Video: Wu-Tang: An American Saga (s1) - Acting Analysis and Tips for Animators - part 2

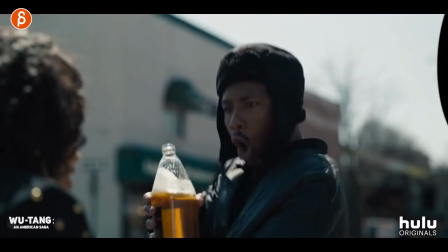Welcome back. It is Thursday. That means Acting Analysis for Animators. And today I'm going to take a look at episode 6 of Hulu's show, Wu-Tang and American Saga, season 1. Alrighty, this time I have only 2 shots, but it's a shot and a sequence. But let's not ramble. Let's go straight to the shot so I can explain to you why I picked them and what I like about them. First up is this one where he is proposing to her.
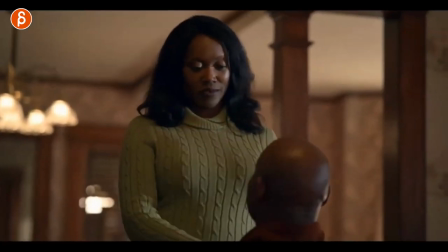You can see he gets on his knees and I can scroll forward. He says all this.
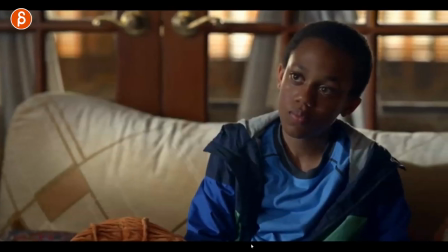And at the end, the mom looks up and the boy looks at her, and then she goes back and he looks again.
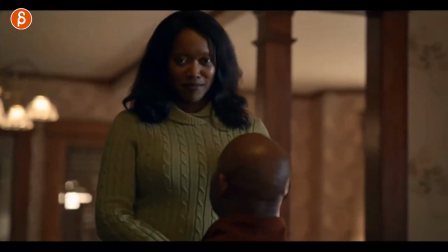And this is why I want to show you this, because of his reaction.
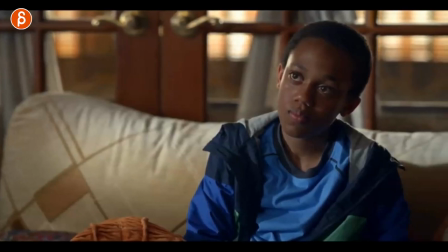So after all of this, you got this little eye darts, you got a little, he's processing, like, oh, what is going on? What are you going to do? That's interesting. One is kneeling. Now she looks at me, what is going on? And then she realizes, all right, he is looking at me, like, let's take this somewhere else.
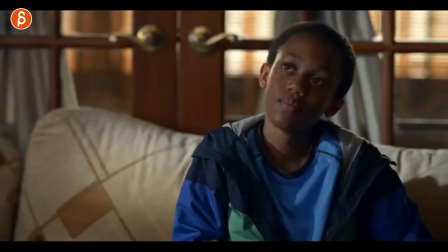And he thinks it's cute. And he has that little reaction and a smile.
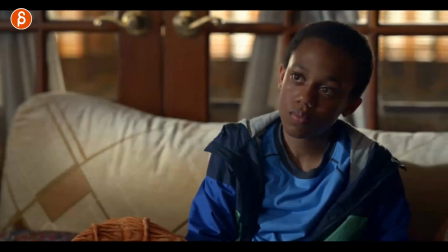So why am I showing you this? It's because of something like this. The shot doesn't always have to be about animating lip sync. And if you watch my channel, you know what I mean with this, meaning that you pick an audio piece, but it's a character reacting to the audio piece. And to me, this is an example of, in this case, it's a kid who looks at adults doing something he may or may not understand, and it could be cute to him, but maybe not. And again, you can take this and change it for your shot, whatever it is. But I like the idea of taking audio piece, or you can also eliminate the audio and just have a pantomime of 2 adults. They're doing something, and then the kid looks at that and then reacts to this, and that's the main focus of the shot. It's kind of like an intro with just the pantomime, whoever character is there, but the main focus is a kid or whatever character looking at something and reacting. But again, it's kind of interesting to take an audio piece and not really focus on that. It could even be audio that's off screen, but then it's tricky because if the sound is off, if someone watches your shot, then they might not quite get what the reaction is to. Bit of a tricky thing. But if you do see the people talking, you see them performing the lip sync, I think it's a cool thing of actually focusing on someone who is reacting. And I also like this example because it is adults and a kid. You got contrast in behavior, contrast in size, contrast in acting. It's just different. And I like the combination of all those events in that sequence. Speaking of sequence, next up is this one.
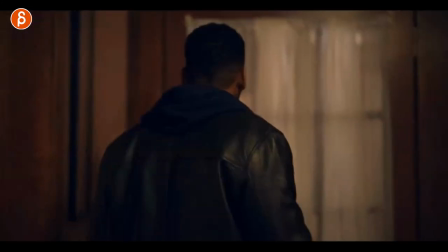This is a longer sequence and I can scrub through it so you can see. As this unfolds, there is a rift between those characters and you can see it in this framing.
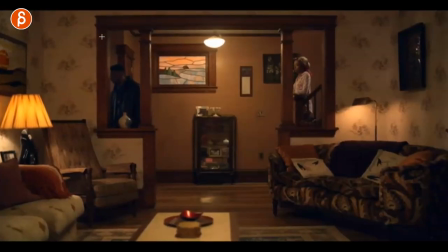And this is why I'm showing you this, because I think it's interesting how A, they're both in a box, right? There's a separation between them and they're stuck in their own separate boxes of beliefs, of thoughts, of emotions, whatever it is.
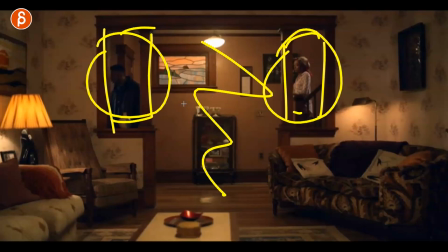And this is how it starts. There's that divide and that confinement of those 2 characters.
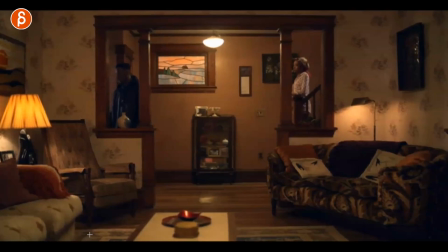Now, as the sequence continues, they get closer and closer. So as he turns around and starts explaining what is going on, because she asks him, why didn't you return my calls? Why are we not talking anymore? And then it switches to him going, all right, well, this is what's going on.
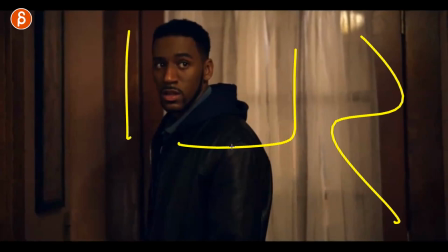And now she is not on screen. It's just him. He's isolated. But again, it took away kind of that barrier and that gap.
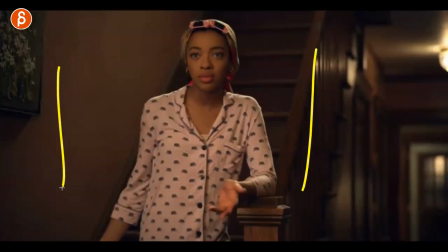So he keeps talking, now you have her. Again, the barrier is kind of gone. And I like that there's a progression.
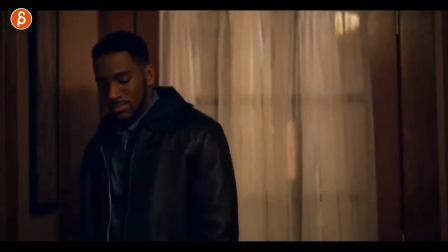So as he starts explaining, he goes, all right, and then he gets closer to her.
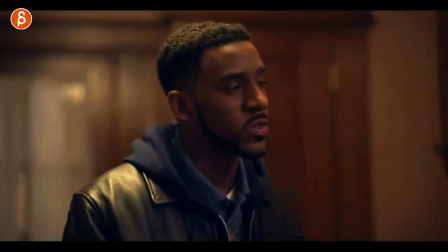And as we have that, now as we cut to her, he is in frame.
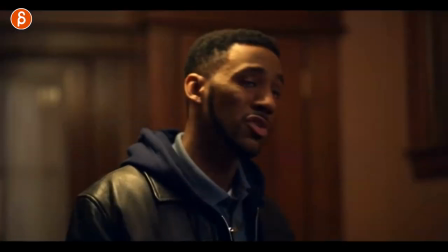So they're a bit closer, they're still separate, but at least they're a bit closer. So, and as he continues, she explains her side and then she gets closer to him.
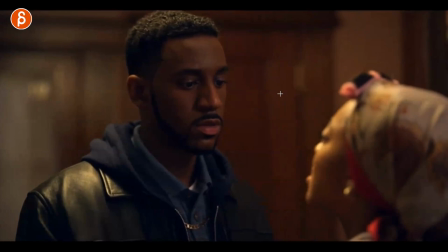And then after that happens, they're actually both on screen together.
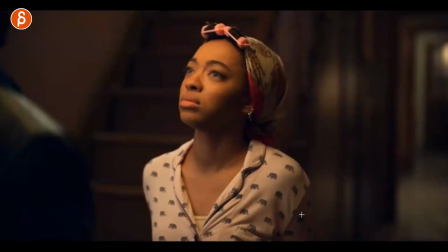So the connection gets stronger and stronger until she decides, well, listen, I'm going to do what I'm going to do. This is my decision.
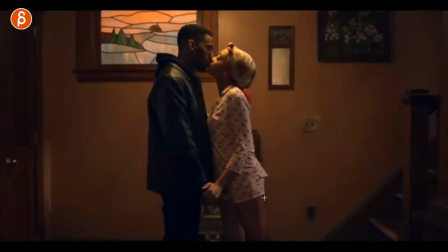And triple cut there into this. And now you can see they are gone from this.
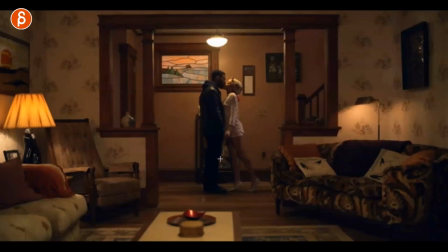And now they are together in one frame, united. Now, this might be really long for you and your shot on your reel, but I'm showing this in terms of the idea of maybe with your framing, you can have 2 characters and the shot could just be 10 seconds. It could be a sequence, whatever it is. But maybe if you have your characters in a set, maybe you think about that in terms of your acting and your body language and all your pantomime or your lip sync.